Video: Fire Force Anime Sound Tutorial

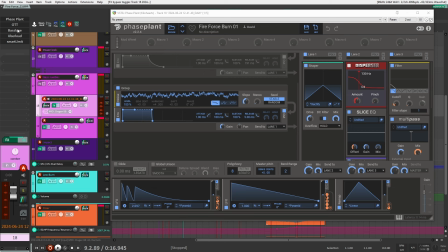[8:38]
So I'm going to take off all of my effects here on my chain. All right, so for this burn sound, I created all inside of Faceplant again here. I started off with a noise oscillator. And you can see I basically added a bunch of effects here. I'm just modulating them with different things. So the first thing is here at the LFO, this first one where there's three peaks.
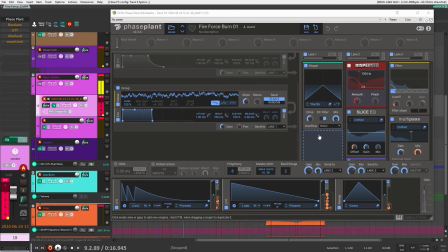[8:56]
This is more for the transient. So I want something that's kind of transient heavy. Right, so you can hear it kind of, it's kind of like this laser sound. So I'm doing that so that's being assigned to the frequencies here for the ring modulator as well as for the slice EQ.
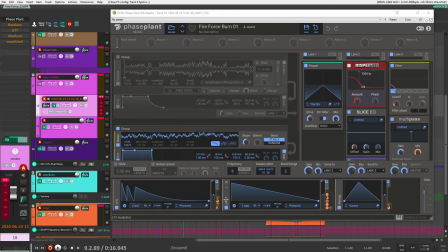[9:12]
So that's how that is doing that. The next one here, this LFO, is also for a sweep. So this one is being applied to the filter here, as well as the mix for the ring mod and the slice EQ.
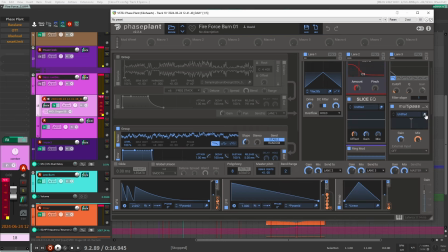[9:28]
And the mix for my multipass here. And if I look at my multipass in here, yeah, it's just a shaper, so some distortion on the low end. So if we take these off and listen to them one at a time to see what they're doing. Right, it's just shaping the sound so that it kind of has this laser sound,
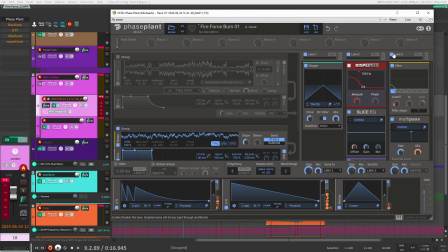[9:47]
but then it's also sweeping and down with the low pass to make sure that I'm cutting out all the highs. After that, it's just a matter of adding some effects here.
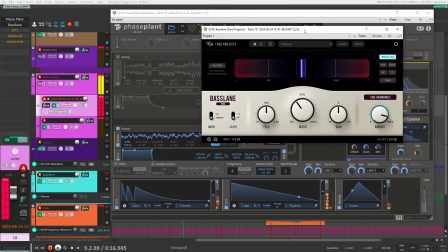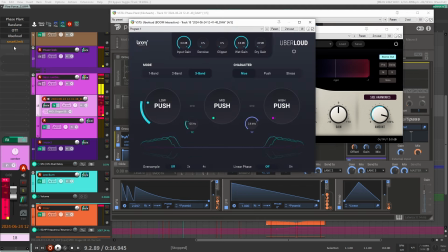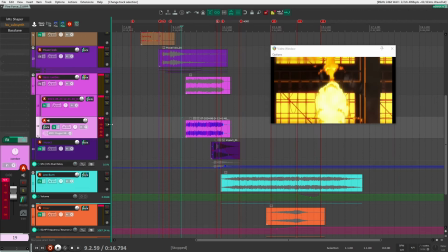[10:06]
Right, so once I had that sound, I cut out the beginning so I didn't have the transient. I just kept the burning sound at the end.
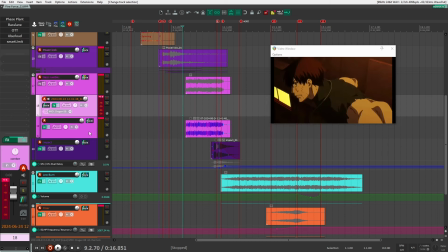[10:13]
And then I just added a few more effects here. So if we play it here.
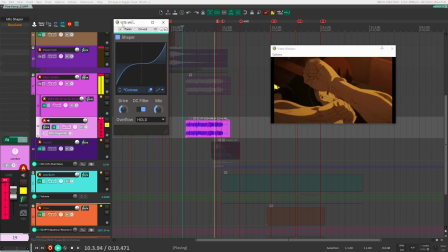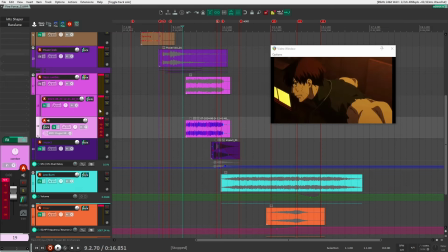[10:23]
that's it. That's how I created this sound. All right, our next sound here is the impact sound.
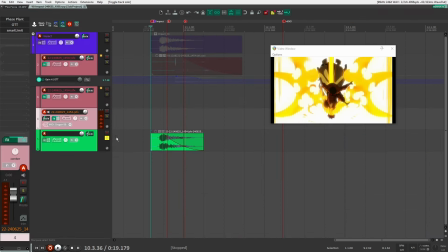[10:30]
So let's go into our sub-project here and see how I did that. All right, so there's two parts to this sound. I have this first impact and then the second impact.
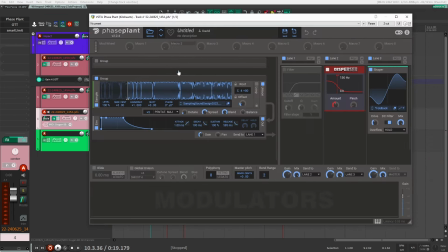[10:36]
So let's see how I did this first impact here. Again, I was inside a faceplant. And for this sound, again, I did a sample here, a design file. For this one, though, for this specific sample, it was one that was like very kick heavy.
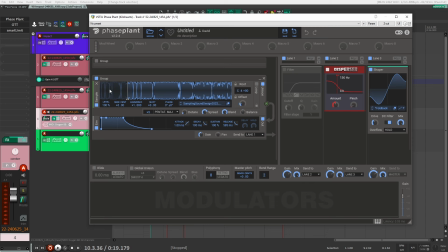[10:48]
So a lot of like kick drums and kicks and stuff like that that I had designed and created. And I kind of just put it in that I put in there and just exported out.
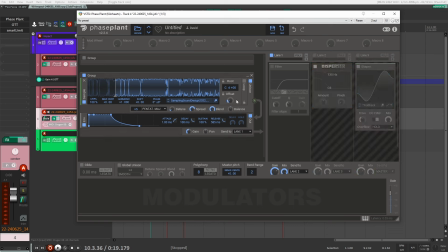[10:56]
So they're very transient heavy. All right, so if I take off my effects here, if I just play it. Again, I'm just using a unison here. So if I take it off. That's what it sounds like with the unison here. I have it set to 5 pentatonic major. Right, so it's a bit more noisy, which is good for this style.
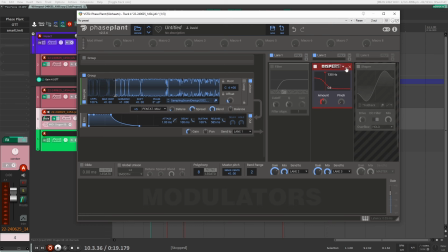[11:16]
Then I add disperser. Right, and of course the shaper here is really adding a lot of to the sound. After that, of course, it's just adding OTT and the limiter.
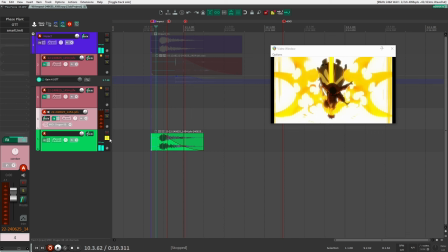[11:31]
Right, so that's this sound here. Right, so once I had exported it, just shaped it with a fade out.
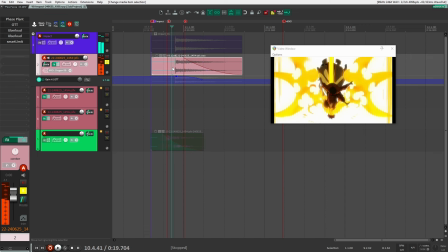[11:38]
And then for the second sound here, it sounds like this. So I'm going to take off my Uber Louds here in OTT, and let's go inside of Faceplant again.
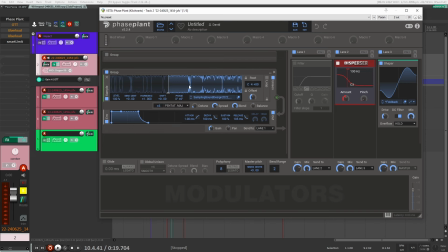[11:45]
Same thing here. It's the same exact file, same exact same patch. I just chose a different section in the file, and I probably played higher on my keyboard, right?
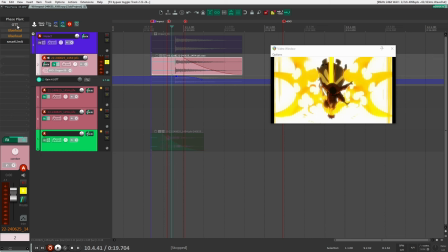[11:53]
So I got a higher sound, and then I just added some processing. So here we go.
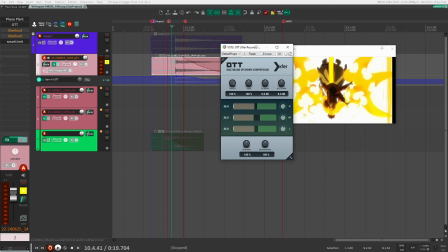[11:58]
This is what it sounds like.
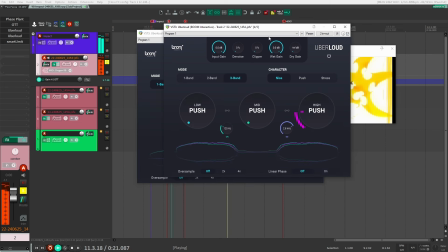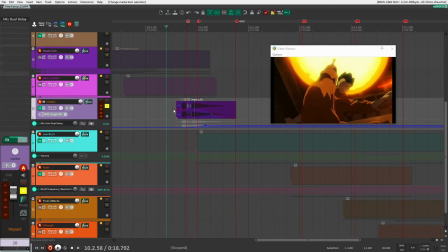[12:10]
All right, so once I had this sound done, I felt like it was kind of dry, so it would have sounded like this.
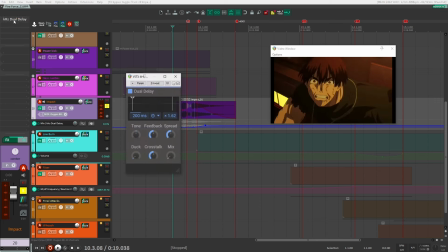[12:18]
Like, it felt like it was missing the sense of space, so I just added a dual delay here, kind of the similar technique that I did for when the character is spinning down.
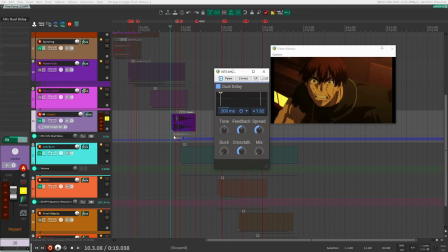[12:26]
So I added a dual delay to make it feel like it's in a room. I did the same thing here, but I modulated the mix here so that it's only really coming in towards the end.
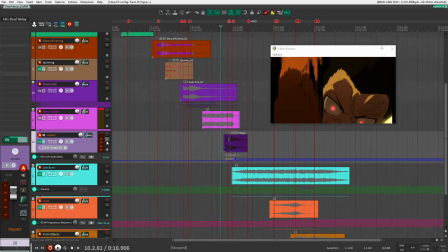[12:37]
Right, it just makes it feel a lot bigger like that. All right, so let's have a listen to what we've gotten through so far.
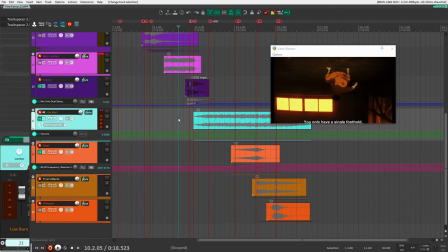[12:52]
So those are all the sounds we've done so far. Let's keep going here with this other low burn here.
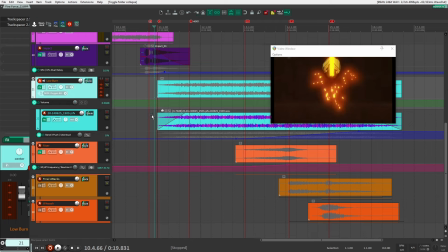[12:57]
I got another one, so let's have a listen to this.
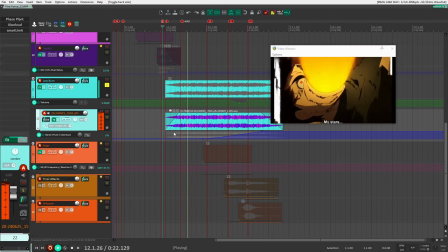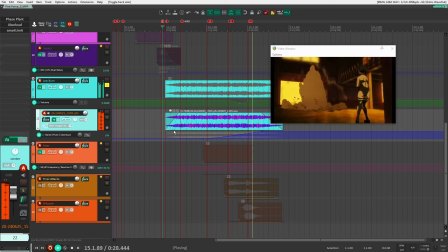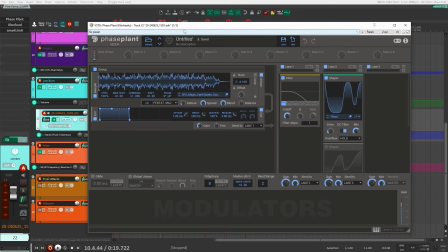[13:12]
So this is a really long file. Let's see how I did it. All right, so inside of Faceplant here, I loaded a sample, and this is an earthquake sample that I created.
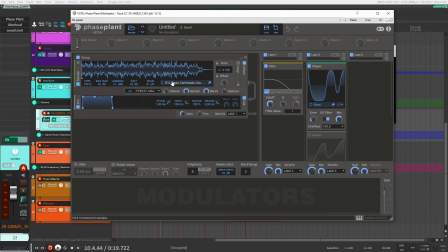[13:21]
If you're not sure how to create these, I'll put a link up in the cards above on the top right corner, because I did a whole video about how to create earthquake sound effects. And basically, I just took one of those files that I created and dropped it in here. That was my starting point.
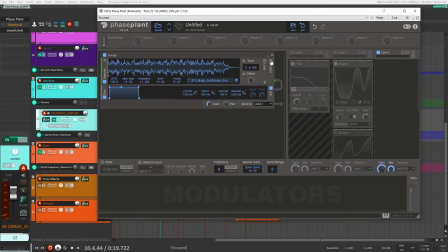[13:32]
So as a starting point, it already sounds good. You're already getting that character out of the sound. It's not thick enough though, so that's why you'd added a unison. Again, same technique as before, pentatonic major is what I used.
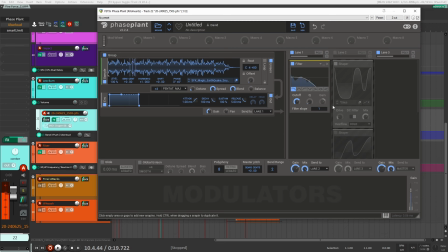[13:51]
Then I added a filter and distortion. Right, so that's really bringing out the sound. After that, Uber Loud.
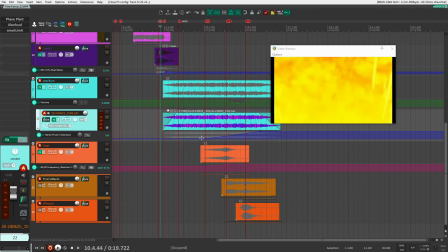[14:06]
And this I'm actually only using towards the end as I'm processing it and modulating it here to bring out the highs at the end here.
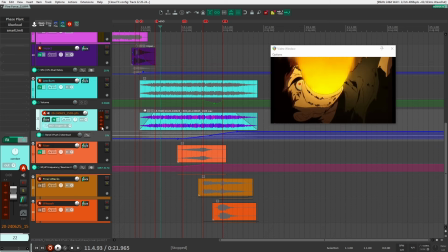[14:14]
So if we just play right now, this is what we have.
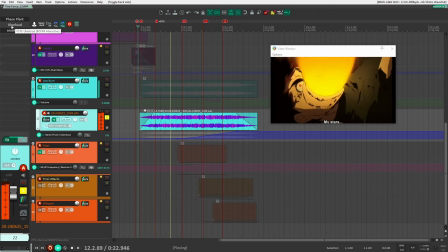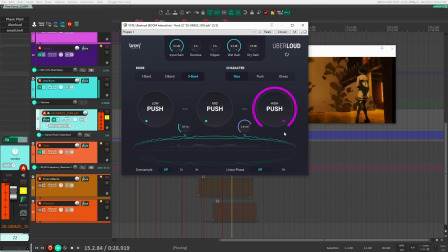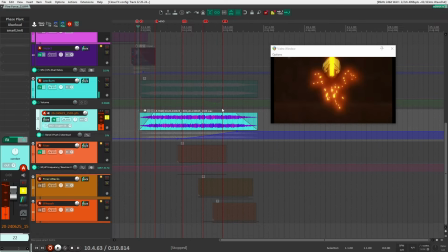[14:29]
Right, so you'll notice I'm doing two modulations. One is the volume.
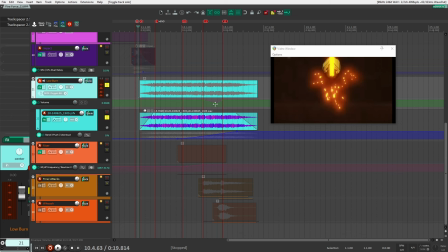[14:32]
So I'm bringing down the volume on for this sound here, right here as the character is falling and moving away from the camera. So I want to make it feel like it's getting a little bit quieter, not too quiet.
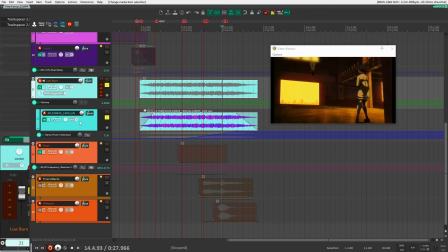[14:43]
And then as it's coming back here, then that's when I'm bringing up this uber loud here, and I'm bringing up all the highs.
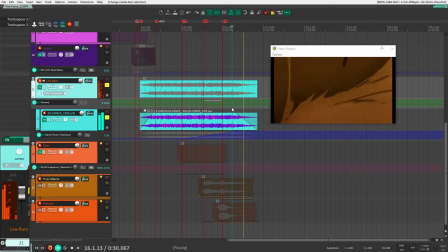[14:50]
So that's why it sounds like really bright and crackly here. It's the exact same sound file, but before you couldn't hear it.
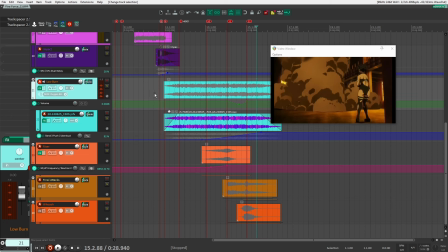[14:56]
Now suddenly you hear it as I'm bringing that out. All right, so that's that burning sound. That's how I created that. It's relatively simple.
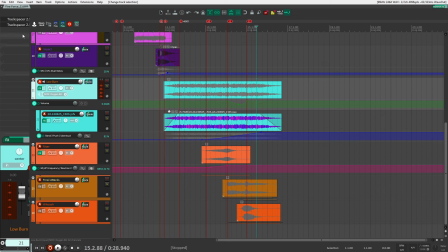[15:01]
Here you'll notice I have a few other things here, which is the track spacer, probably for the sounds down here. I wanted them to duck, especially for the impacts as they're happening, right? I don't want this burn to be at the forefront. I want these impacts to come out. So that's what track spacer is doing there. It's just ducking this burning sound. All right, let's keep going here.
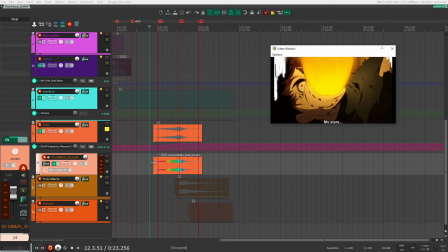[15:20]
Here I have a simple riser. This is for right before the SmackDown, I think. So the way that I did that is a patch inside of Vital. So let's jump into Vital to see how I created this sound.
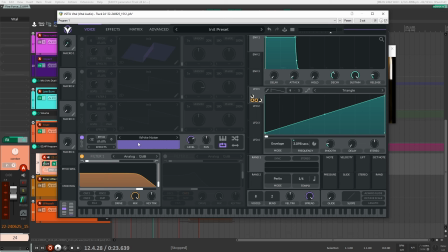[15:31]
All right, so this I did with using a white noise sample here. I brought it down 12 semitones, and I have a filter on here. And it's a pretty simple patch in that I'm only using one LFO, and it's just a ramp LFO, 3 seconds. I played around with the timing just to get it right with the picture, but that's it. So this is being assigned to a few different things.
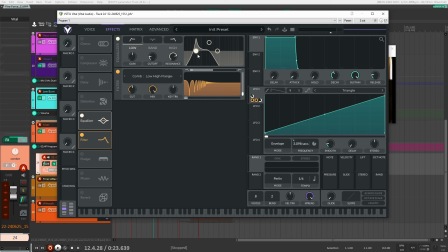[15:48]
So one is going to be here. So my effect, so I have an EQ that is going to be sweeping through, as well as the filter here. This is just a comb filter. Same thing, it's just sweeping through here. That's it.
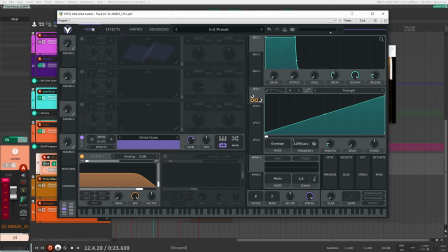[16:01]
So pretty simple patch, just one LFO and then assigning that to parameters so that it sweeps up.
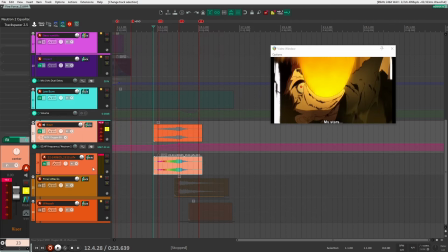[16:06]
And that's it. After that, I don't even think I added any, I didn't add any other processing.
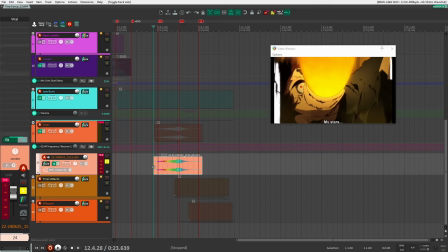[16:11]
So that's it. It's just straight up like that.
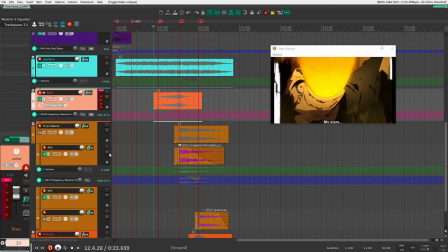[16:16]
All right, so that is the riser. After that, I have our final attack when they hit the ground here.
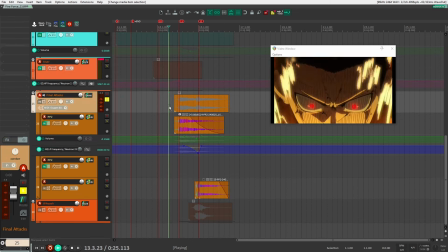[16:21]
Let's have a listen to this.
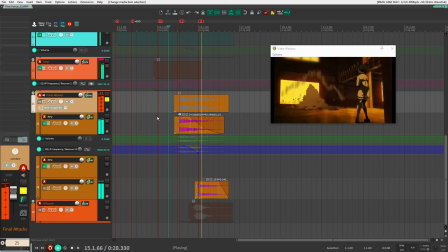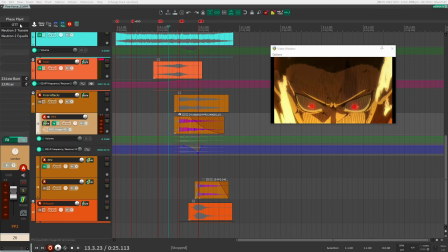[16:28]
So two very similar hits, and let's see how I did these. So inside of Faceplant here, I have, again, my earthquake sound file.
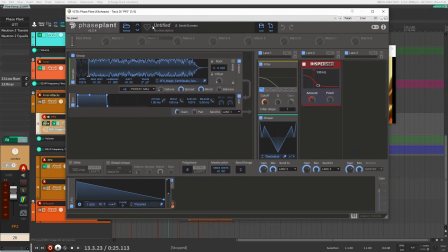[16:35]
Same one as before. Maybe I took a different one. I think it might have been a different one here. But yeah, I think it's the exact same patch as before.
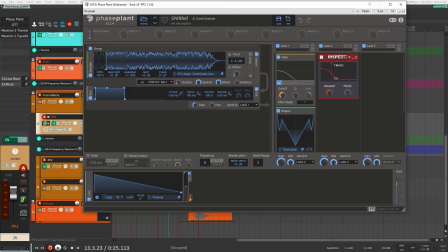[16:42]
I have my filter, my distortion disperser. So nothing too crazy there.
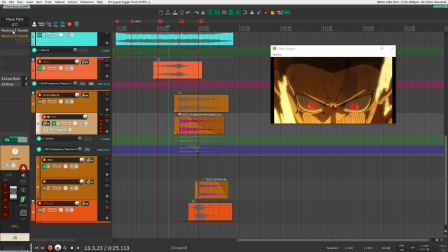[16:47]
It's just a bit of processing here. So let's have a listen to what this sounded like.
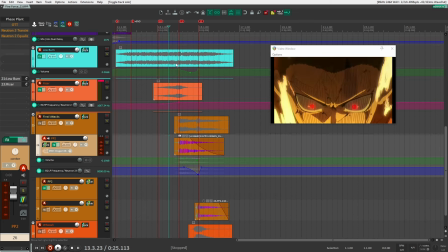[16:55]
As you can see here, I'm doing similar modulation here to follow the burn, especially to follow the characters as they're falling down. So I have my volume going down.